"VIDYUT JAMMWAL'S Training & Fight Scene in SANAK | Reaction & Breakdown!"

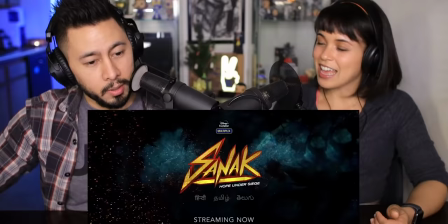250s
That was dope. That was awesome. That was dope. That was creative and dynamic. Exactly. Beautiful. I wish we could have seen the role he did on the ball there better, though, because that was sick.
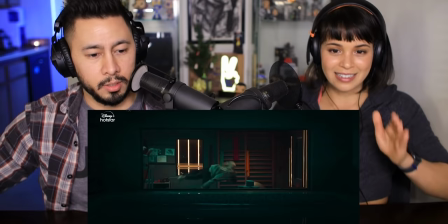262s
First off, I love all the ideas here. The ideas are dope. That? I wish we got, like...
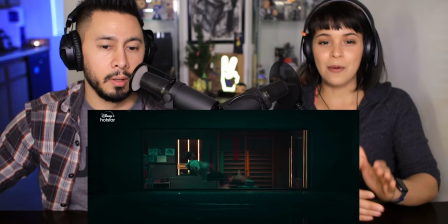269s
Yeah, a better angle of it. I mean, I like the shot. I like, in theory, in concept, I like the shot, but it does take away from our ability to fully appreciate what's happening.
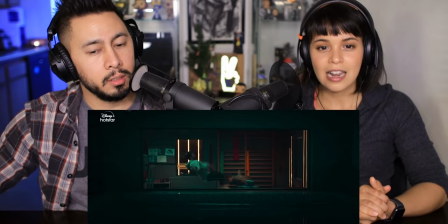277s
I wish they had reserved that move for. Part of what this affords, though, is the ability to have some safety mats and stuff like that.
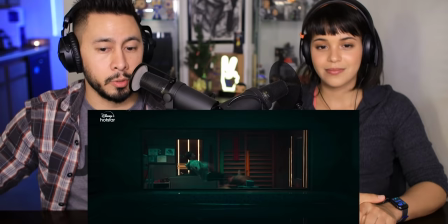284s
I see. I don't know if he used any, but I imagine it's an opportunity to do so. For sure.
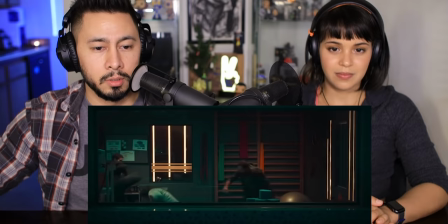288s
For sure. He bounced right off that thing. That was so graceful. That was great, the way the guy took the kick. I mean, it looked real. Yeah. Yeah. That connected.
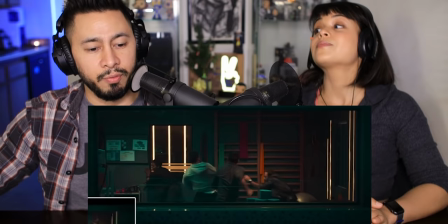301s
So what's great about that kick is it didn't feel like there was any waiting. And that's what happens sometimes with fight scenes is it feels like the stunt guy's kind of waiting there. Especially when it involves multiple people. Yeah, Sam Leigh likes to call that egg on your face. It's just like, okay, so there was something funny there.
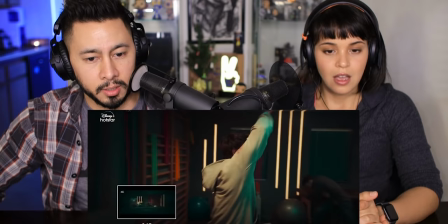315s
Like, I like this idea a lot, but there was something funny happening here where it felt like a delay. Oh my goodness, I know that girl.
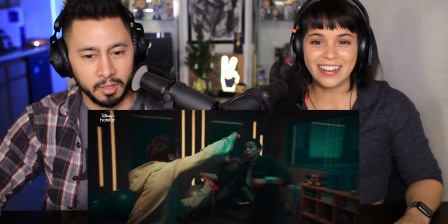320s
No way, is that Ivy? Oh, that's a girl, that is a girl. Is that Ivy? Titanium? Ivy, is that you? I guess I'll find out. I think that's Ivy.
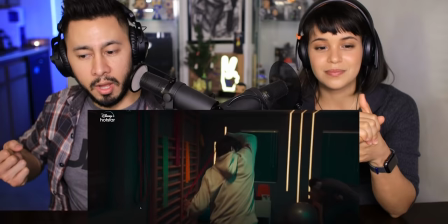332s
Oh, man. Okay, so my issue with this right here is that it felt like she was putting her hand in
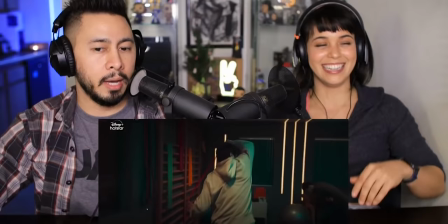339s
there as opposed to The punch is coming in and he's taking over it the momentum Ivy no,
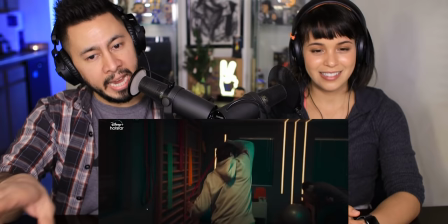345s
I'm just kidding. That might not be her fault That might just be because the camera's doing this and so it's hard to see what's happening I understand the reason for the
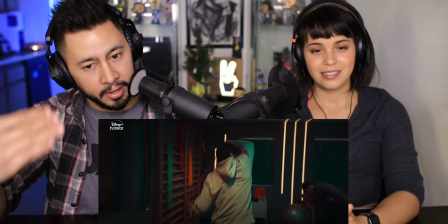352s
camera movement It's just that while I like the shot in theory again I would have gone with a different angle or at least immediately when
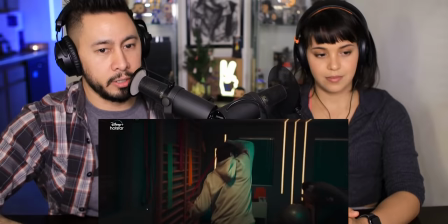359s
he grabs it move the camera around to see her coming in Because we don't really get the lead up and that's why it feels like she's just putting her hand in there to get taken Yeah,
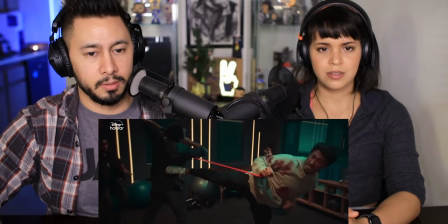367s
I see. I also love the lighting of this shot. Yeah, it looks cool It's beautiful.
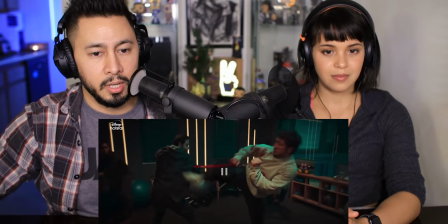372s
I see he's waiting there I wish that guy was not just waiting there, but like he was trying to do something before he got kicked He's just waiting around or it doesn't even look like he's struggling to get out
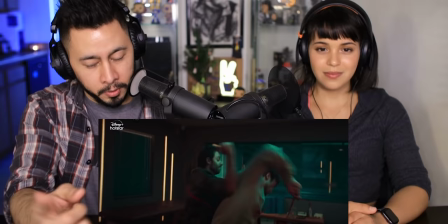382s
See that there's like this delay there where it's like no But he's got to be trying to get out or something and then Vidjit Jamal kicks him That was dope.
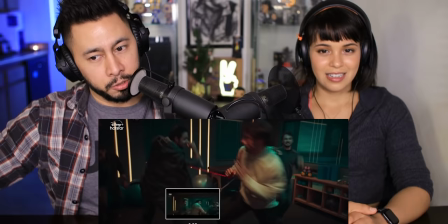389s
The way the guy kicked him and Vijay Jamal spun out of the way, I thought that was... Into elbowing this guy. Yeah, I just thought that was so cool because it's just, it looks, everything happens so, so like simultaneously.
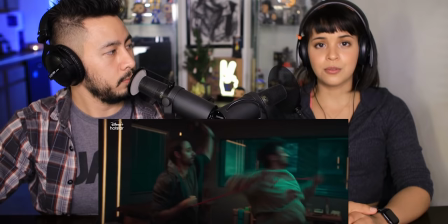400s
Yeah. And the guy's foot came right at the camera too, which gave it that sense of like, just like danger. The cuts were also well done and I say that because I didn't really notice them. And when you don't remember where the cuts were, you didn't really notice them.
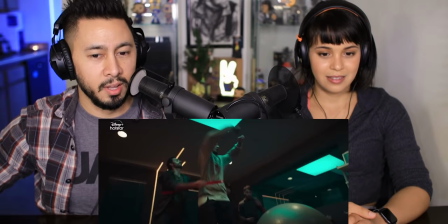411s
That's how you know they were good cuts. See, that guy's just kind of waiting around there. He's dancing with Vijay Jamal as opposed to it feeling like a threatening fight scene.
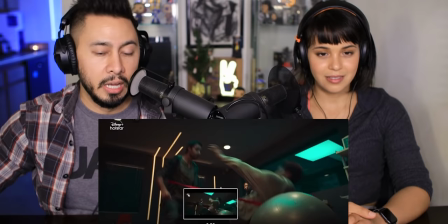418s
In this particular moment right here, it's just what the guy's doing with Vijay Jumal. I understand why. It's like, you're trying to make sure he's not getting hurt. You're not getting hurt. The moves are executed and all that. I get it. You okay? Yeah, I'm sorry.
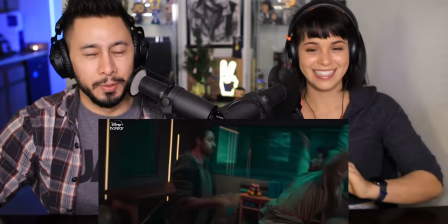429s
I swear I yawn when I'm not tired. Please don't be offended. I just yawn for no reason. So just watch the guy on the left who's fighting with Vijay Jumal.
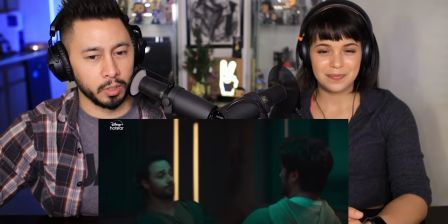438s
It's like, he's just moving with it. It feels like a rehearsal as opposed to, you know what I mean?
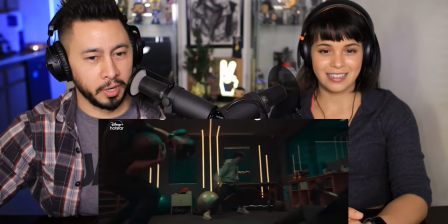445s
That must have not been fun. This is very first strike. Jackie Chan first strike.
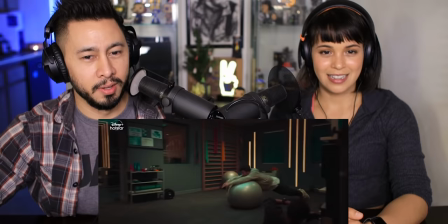450s
He's just throwing. I love it. I love it. I love how he's just trying to throw stuff at them. That could have been cooler.
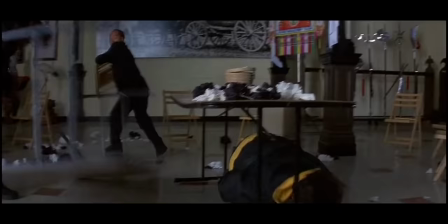458s
Yeah. That is very scary what happened there. And you all don't even realize he's throwing a medicine ball at Vichit Jamal's head.
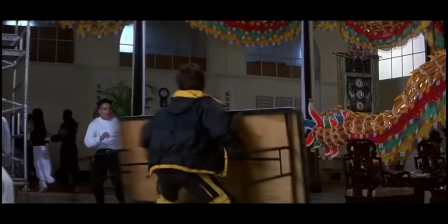464s
Right. They did the same thing in Jackie Chan's first strike where they threw a folding chair at Jackie Chan's head.
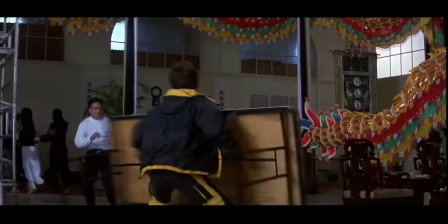470s
And you got the sense of danger because of the angle.
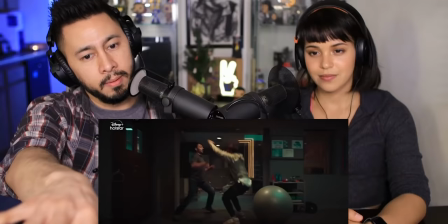472s
Now, it's like what we needed to see, it's the room doesn't really allow itself for that But we kind of needed to see because I know Vidya Jamal wants people to know that it's him,
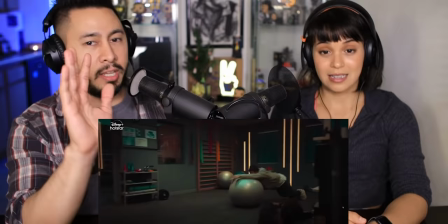480s
right? And so what we needed was an angle facing Vidya Jamal as he's rolling towards the guy So we can see the medicine ball go right by his head Irrespective of whether the camera's profile or facing Vidya Jamal, I can appreciate that.
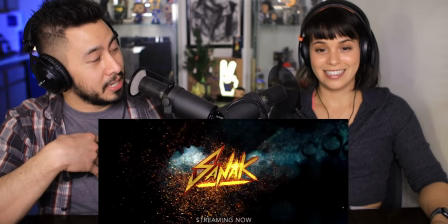492s
That ball's flying at his head, yeah. I would imagine Vidya Jamal is hardcore and those might have been real weights. Do you know what I mean?